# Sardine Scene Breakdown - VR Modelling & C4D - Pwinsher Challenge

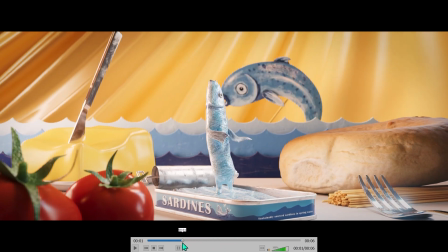992s
I thought it needed something else because I was looking at everybody else's renders on discord and they're all
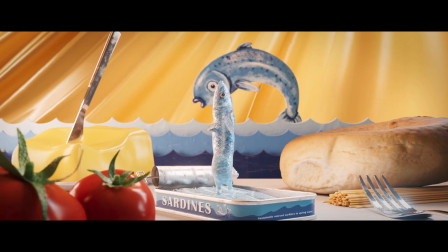998s
All the nicest ones that are most engaging are where something happens in the scene Well, the character sort of like moves and sets off a lighting change or like something happens in the scene And I mine didn't have that
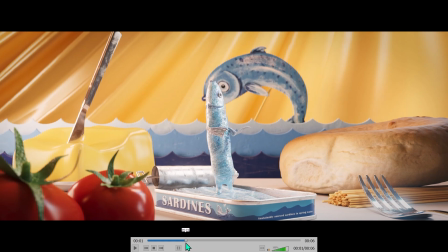1010s
so I thought I'll let me add this jumping fish in the background I thought that'd be quite nice and especially when the character sort of raises its arms
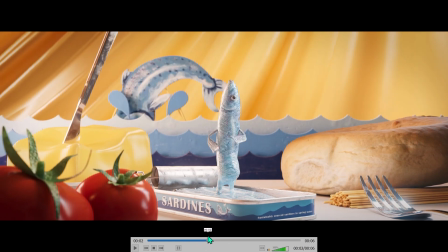1018s
The fish can come up so I quite liked it, but I think I did it in the wrong style like I painted it
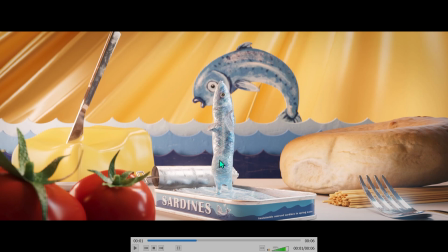1025s
like in isolation I didn't kind of I should have just made it the same style fish I should have just drawn a painting of this fish and instead I just drew another fish which was completely different so in retrospect I should have made it look more like this fish oh yeah
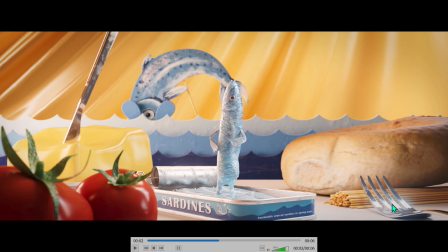1040s
also in redshift I had a little bit of bloom down here redshift got this really nice just you can just add bloom as a post effect in the render and it just
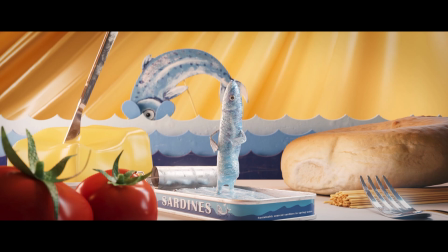1047s
makes everything look sort of extra shiny and warm and like realistic as well but I think it's good to have a look at what you're
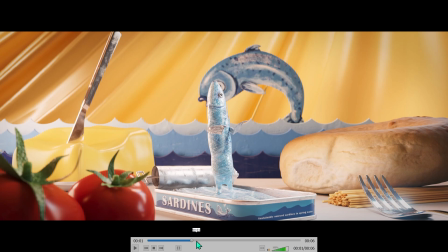1054s
making and and go through those things in your head like how you would improve it next time even though you're probably not going to make those changes on this one but on your next project it's those things that you learn that you will put into the next project automatically so you just kind of incrementally
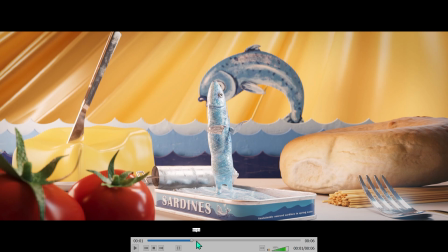1069s
improve like that by analyzing your own work so yeah I think that's it so I hope you found that little insight into my work process interesting apologies there's not been much activity on this channel for a while. Making YouTube videos and Skillshare classes is definitely something that I do as like a side hobby alongside my regular job but I do have some regular tutorials planned and some other bits and bobs coming down the pipeline so but it's just gonna have to come out whenever I get time at the moment. So I've left some links in the description to Clint's stuff if you haven't seen it go and check it out for sure. Thanks for watching and I'll see you in the next video!